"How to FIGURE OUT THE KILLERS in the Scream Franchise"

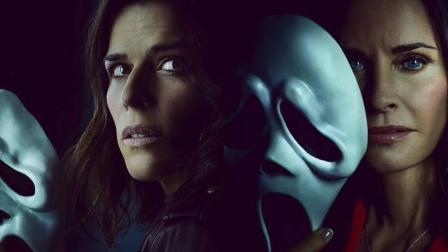This is why, despite endless speculation, they will most likely never be the killers. If they are, and that's a big if, their character will need to be presented with some sort of tonal or behavioral contradiction. Otherwise, this twist will be criticized for being thrown at us from completely out of the blue. However, if we are meeting the hero for the very first time, you will be able to tell if they are the killer based on empathy and cognitive reasoning.
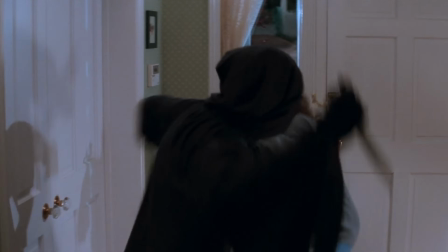To put this in simpler terms, let's compare Sidney's character arc in Scream 1 to Jill's character arc in Scream 4.
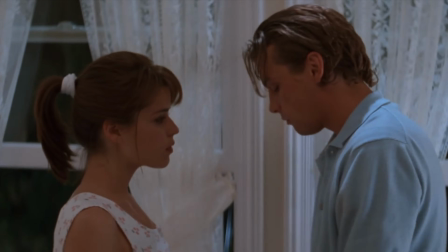While we're introduced to Sidney at the top of the first act, where her relationship with Billy informs us of her insecurities,
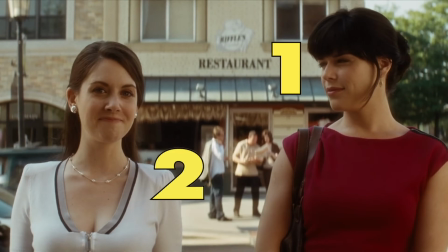already presenting a complex heroine, Jill is actually the 6th character we meet after the title card in Scream 4.
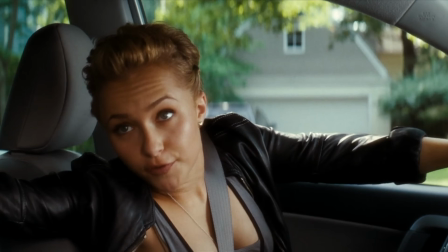Even worse, she doesn't get to start off her own scene, as she's instead introduced into the movie through Kirby's perspective.
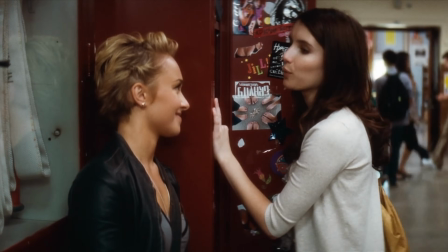This should immediately tell us that this is at least not Jill's story as a final girl,
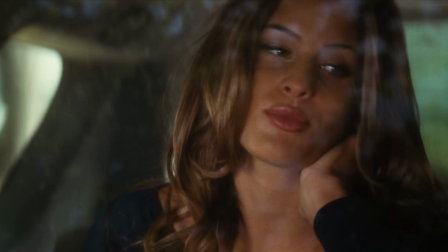despite the fact that all of the dialogue we hear from the other characters is centered around her.
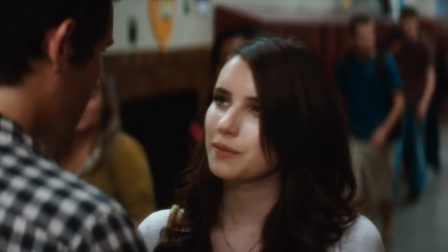This also presents her as a character who is solely defined by her relationship with her ex-boyfriend,
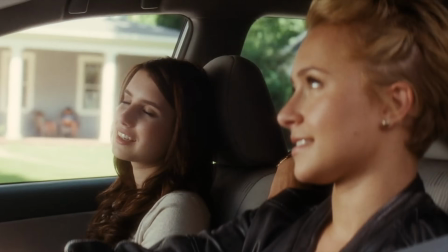as well as her relationship to her cousin, which may present a lot of detail on the surface,
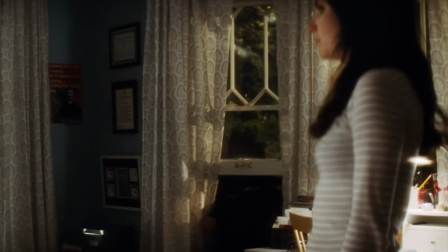but on a sub-level doesn't tell us anything about her emotionally or psychologically.
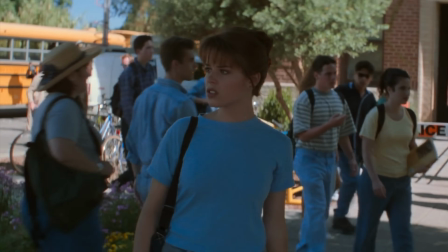Conversely, during Sidney's journey through Scream 1's first act, there are many allusions made to her mother's murder the previous year.
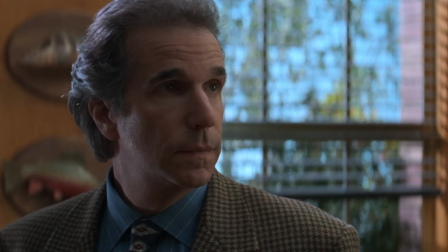However, nobody ever comes right out and says it,
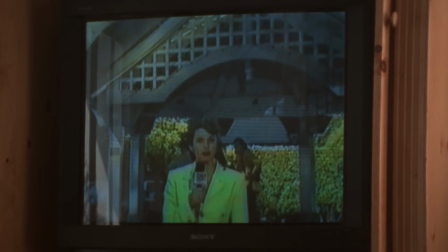and we're left to watch Sidney quietly reflect on this tragedy in relation to the current string of murders, which puts us directly in her experience,
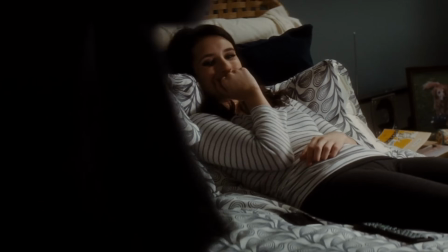allowing allowing us to develop empathy for her character. Jill, on the other hand, is never afforded any of these private moments.
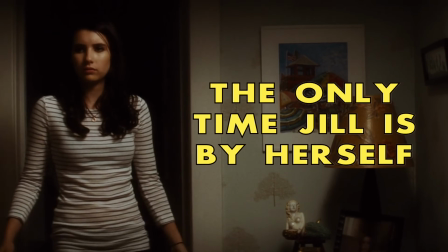In fact, there's almost never a scene that goes by where she isn't interacting with another character.
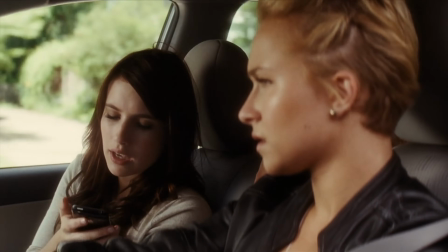The phone call she receives from Charlie is answered in front of two of her friends, giving it a very impersonal tone,
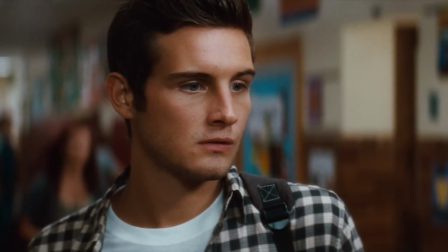and she constantly glides in and out of the picture, leaving our focus instead on the emotional responses of the other characters who've been influenced by her.
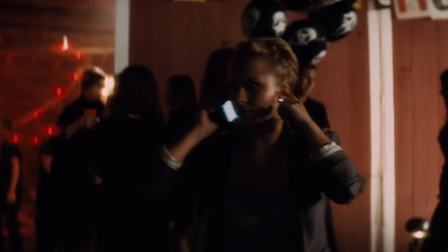That alone should be the biggest giveaway if this character type is the killer,
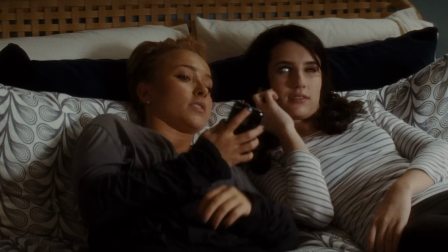because they've been able to manipulate everyone else around them to not only perceive their emotions in a way that they want them to,
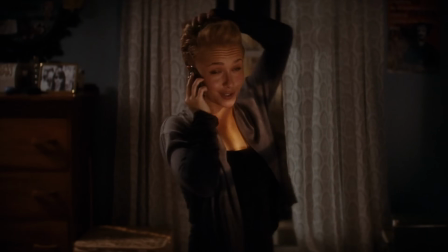but also do all of their expressing for them. This is how Scream 4 fools us, because everything we learn about Jill is gleaned through the way she postures herself. The purpose of the supporting characters should be to inform us of who Jill is by way of push and pull, and here what they do instead is exposit on her behalf, creating an emotional detachment in the way we experience her story.
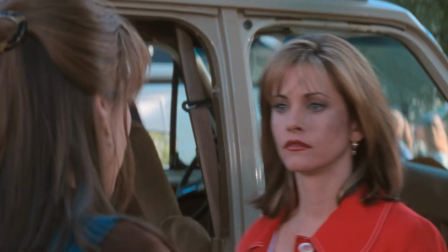When we examine these traits in relation to Gale and Sam, we can see that these are characters who,
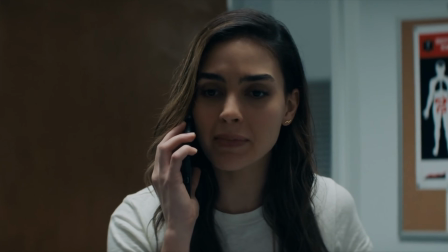like Sydney, are given dimension through the way in which they challenge and overcome obstacles.
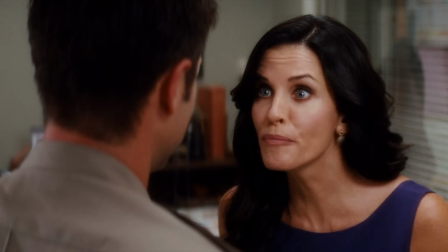Over the course of the first 4 films, we're constantly discovering new layers to Gale based on the way the other characters push up against her,
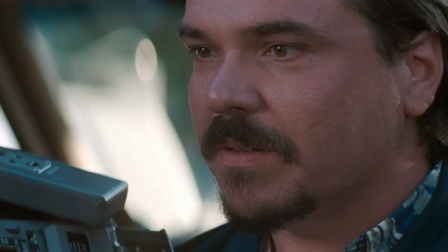and we always get to hear her explain her actions, no matter how unscrupulous her motivations may be.
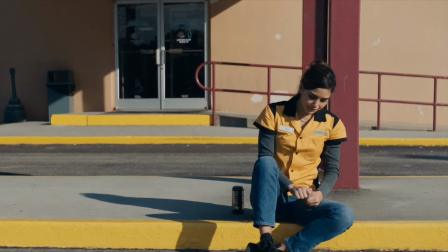With Sam, we're introduced to a character who, although may be presented with an ambiguously fragile psyche,
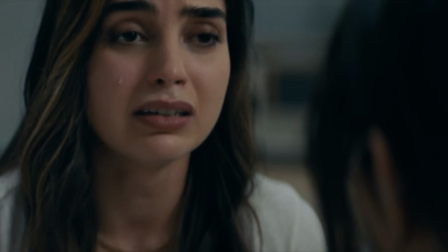still gets to offer us her perspective, which ultimately allows the viewer to access and understand her complex emotions.
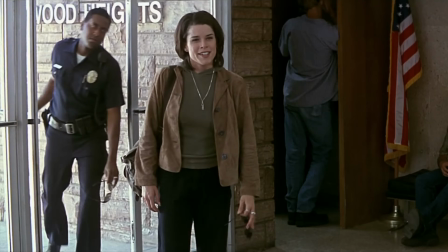In that regard, these characters not only get to show us how they're feeling, but they also dictate the course of the movie through the choices they make in response to it.
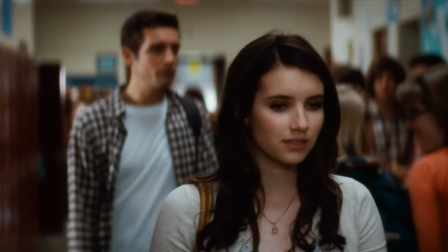With that said, if you find that you're not connecting with this character type on an empathetic level,
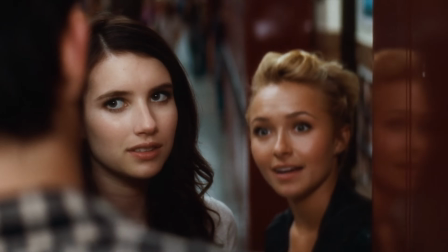and it just seems like they're reacting to the movie that's happening to them, it won't matter what the exposition and backstory tells us otherwise,
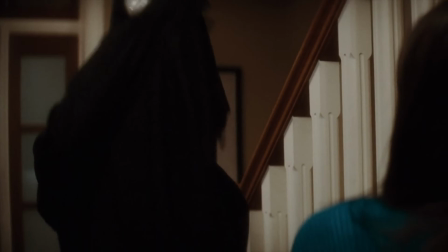because this character is purposefully being left as a blank canvas so that they can later on be filled in with rich and villainous brushstrokes. When it comes to the Confidant, this will be the character type who is directly linked to the movie's hero. And although they may ruffle the hero's feathers a bit, they'll never actually knock them off course, since if they do turn out to be the killer, it's an important part of their plan to allow for the hero to always feel in control.